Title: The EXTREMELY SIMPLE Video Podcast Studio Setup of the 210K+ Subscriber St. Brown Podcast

In this episode of Texposed, we're taking a look at the St. Brown podcast hosted by Amon-Ra St. Brown and his brother EQ. If you're not familiar with them, they are both NFL pro athletes. Now, Amon-Ra probably is the more popular one only because his team is doing very well over the last couple seasons here. But together as brothers, this is pretty cool to see them host their own podcast show. So let's dive into their setup.
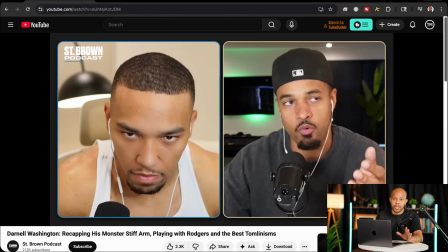Now, as we first take a look here, we see that they have a two-person virtual setup, so they're not actually in the same location. And so in order to pull this off, there's a lot of different softwares you can use. I'm leaning towards thinking they're using the Riverside platform just because it is
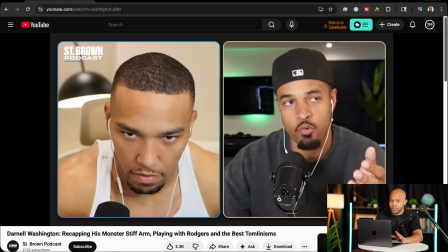very simple to create these graphics the way that they're being shown here on screen. We see that around Amon-Ra, we have that blue color scheme with the curvature in the design, so it's not a flat design around their profiles. And on the other side here on EQ side, we have like this more tan color here.
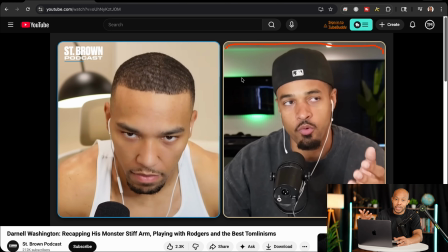I think Amon-Ra's probably got the blue because he plays for the Detroit Lions and using that same color scheme. And then here on the top left hand side, we see the St. Brown podcast, so we have the nice branding here. Now, we do see in this video that they do a couple of different shots.
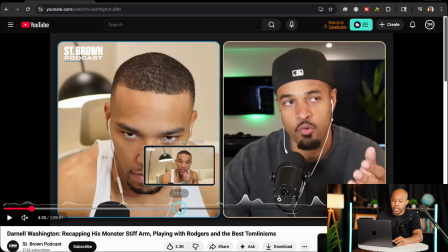They do this two-person shot, and then they also bring in a guest later on in this video where they have a three-person shot in the entire video.
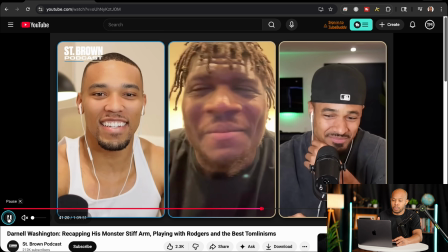So if I scroll ahead here, we can see that now they've taken that two-part screen and divided it into three equal sections.
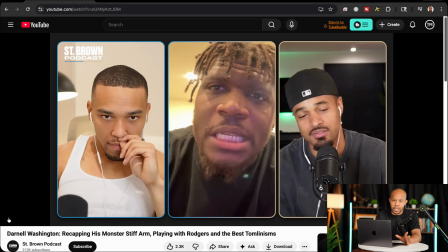And again, using a platform like Riverside makes it easy to bring in virtual guests and change the layouts,
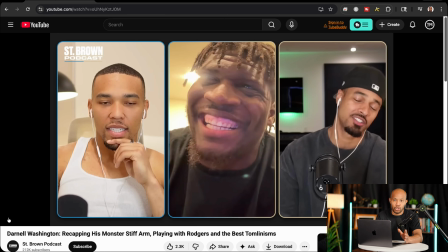and you're not doing a whole bunch of manual fixing and tweaking to try to create something that looks this good and is very simple to actually do.
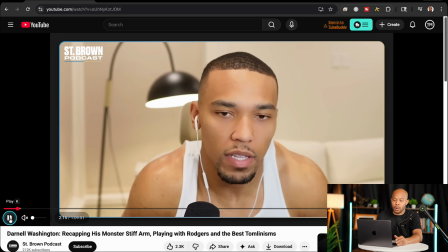Now I want to go to their solo profile setups here in the video, and let's take a look at these individually. Now for this first one, Amon-Ra is definitely sitting in a what we call a bland type of background here,
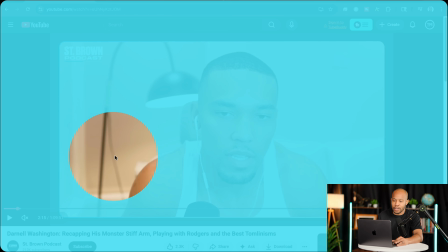so not a lot going on here, just a lot of this brown amber color here.
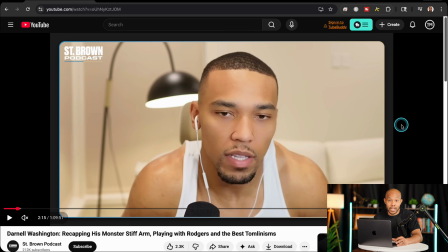So I'm not guessing that there's professional lighting going on here. So even if we take a look at the couch itself, it's like this white color that blends in directly with the walls. There's not a lot of color going on here except for the lamp that's sitting here in the background.
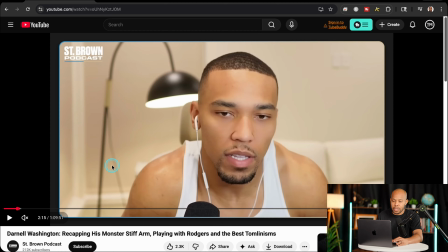Now, the lamp is a nice little accent piece because it does divide up the background. If we were using a proper lighting technique in this setup, that lamp would actually make this whole setup look pretty good. So similar to how my setup is here, I have professional lighting in front of me and the lamp is an accent in the background to kind of create that depth of field and that separation.
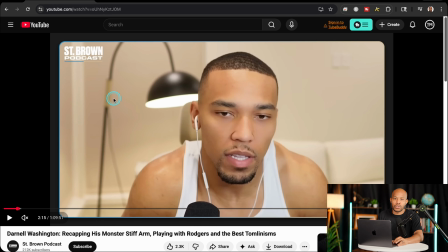So definitely would recommend, if he was going to level up the production look of this, definitely go in and put in something here on the wall. Let's modify this background a little bit here, and even the couch here. Maybe it's really just a repositioning of the camera.
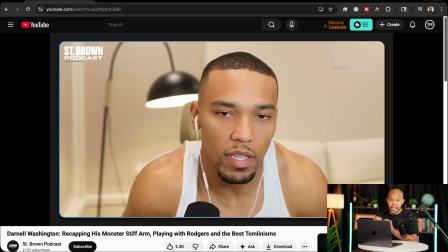In a lot of cases, simply changing the location of the camera and where you're sitting in front of it can do a world of difference. So that is his first setup here. Now, I'm going to guess that he's going to be using audio-wise a Shure microphone,
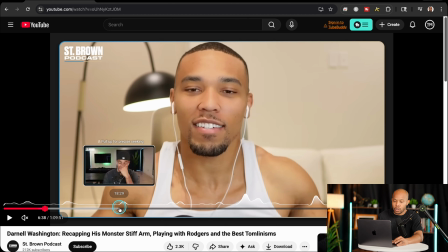and we'll get to that here as we scroll across here, because I do want to show you his brother's first,
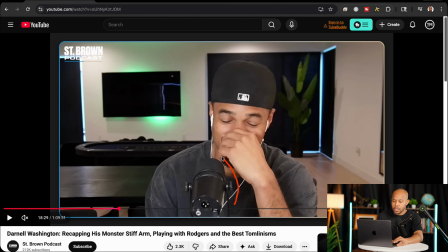because it is easy to identify that his brother is using a Shure microphone here, and they're probably using the exact same one if I were to guess, just because of that wind muff that's on the front.
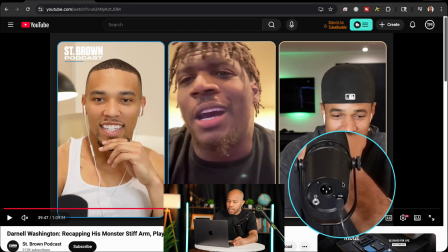It looks very similar. So what I like about this microphone is the fact that the back of this microphone has a couple different connection options. You have an XLR connection option that is going to be used for you to plug directly into an audio interface and have some controls on that audio interface of how you want to tweak the sound.
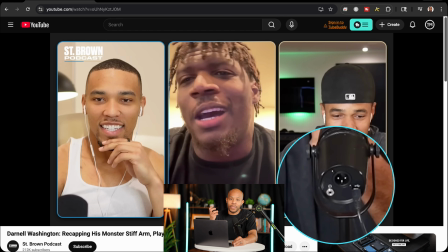And you also have a USB port.